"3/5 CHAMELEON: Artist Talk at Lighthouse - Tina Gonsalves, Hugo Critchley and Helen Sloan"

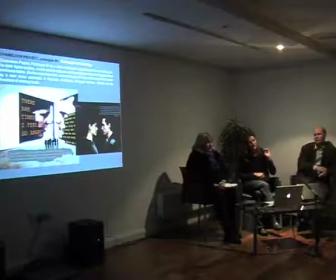[14:44]
And we did a, you know, the same emotional code was going on, but at the same time it was looking to the web and it was grabbing a woman talking about anger and then transposing that onto the video screen itself and then the man would respond and he might be sad so it
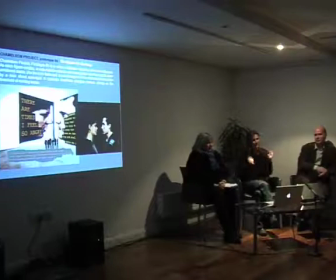[14:59]
did an instant search and grabbed some text of a man feeling sad and put that onto the web so all of a sudden you've got this sort of second dialogue going on and a textual dialogue I guess going on that always was on the again on the threshold of you know making sense
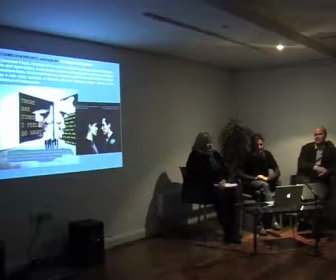[15:14]
and it was quite interesting how you wanted it to make sense how you sort of looked at it as a sort
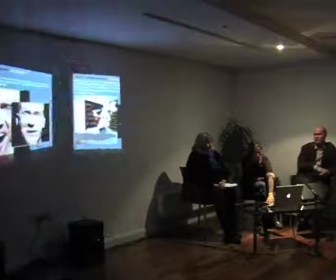[15:19]
of um as a you know maybe an interesting dialogue
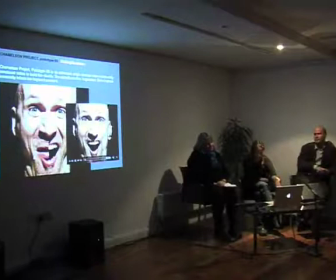[15:27]
and then here i started to look at well how could we deal with um revealing the image because when we're feeling something you know to say that i am sad i mean it's it's so complex because when I'm sad,
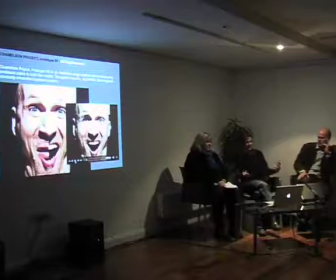[15:45]
I'm also a little bit angry, I'm also a little bit fearful. Do you know, there's so much stuff going on, you know, what's happening around, you know, the history. So how do you reveal an image rather than saying sad, sad, you know, which is quite blunt in some sort of ways.
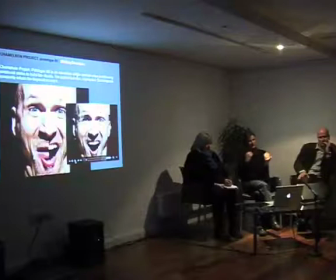[16:00]
So basically I ended up cutting up the image and each piece of the image ended up infecting itself through an emotional contagion. And I like what's going on here and I like this idea of revealing the content of the image through the actual,
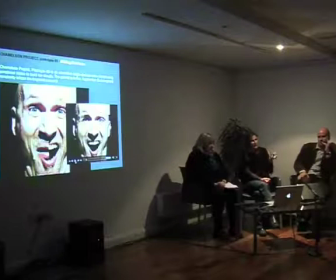[16:18]
the image through the content of what that image is about, rather than just showing it. I don't know whether that made sense. But it doesn't work for this project because it becomes too abstract and what you want to read is something straight away.
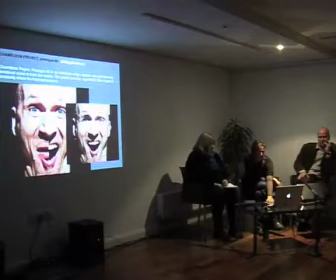[16:37]
So it is something that I will take further probably in another project. So we sort of started with that, but didn't really get to go anywhere in the end.
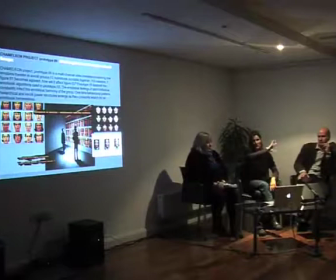[16:46]
Then we started to look at, well, if person A, person 1, was feeling sad, how would that affect person 12? So emotional contagion is in groups. So once we've got the two people working together, how do we spread that out? And this piece was exhibited last year.
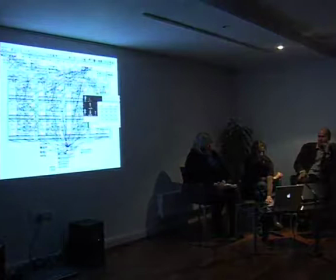[17:06]
And, no, it was quite interesting to watch. It's at UCLH hospital in the foyer, and this is some of it.
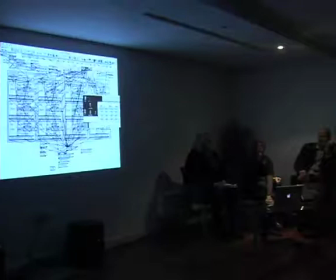[17:12]
This is the Max engine that run it.
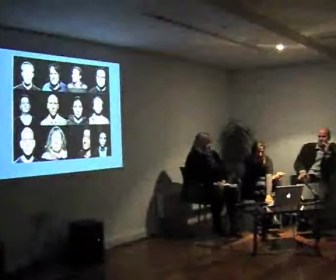[17:18]
And then that looks to a separate JavaScript code. And this is a little bit slow because it's just a screen capture of it actually working. And this is sort of, they're all sitting in neutral at the moment, waiting to start enticing each other.
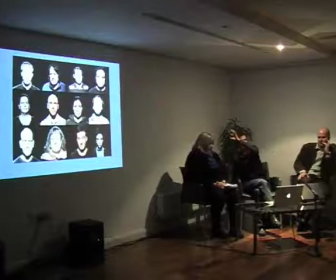[17:38]
But originally how I sort of envisioned this was that each person would be on a sort of separate screen,
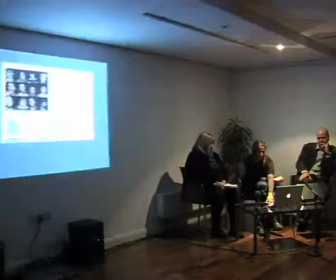[17:47]
but we don't necessarily have the, you know, that obviously creates a lot of computers and a lot of screens to run it.
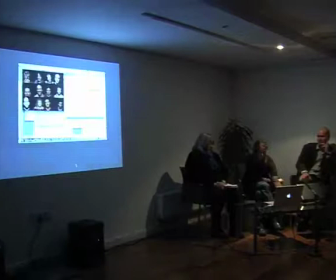[17:56]
This is when they start getting angry.
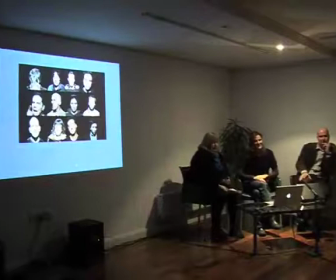[18:03]
So when you walk into this and you start hearing this dialogue all surrounding You start, your heart goes up and you start to really get quite anxious.
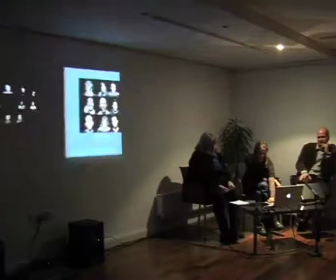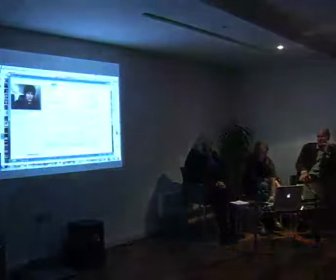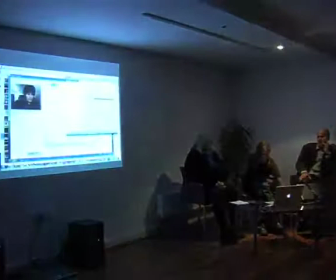[18:25]
And this is some of the mind reading technology, oh here, and so you can see it's latching.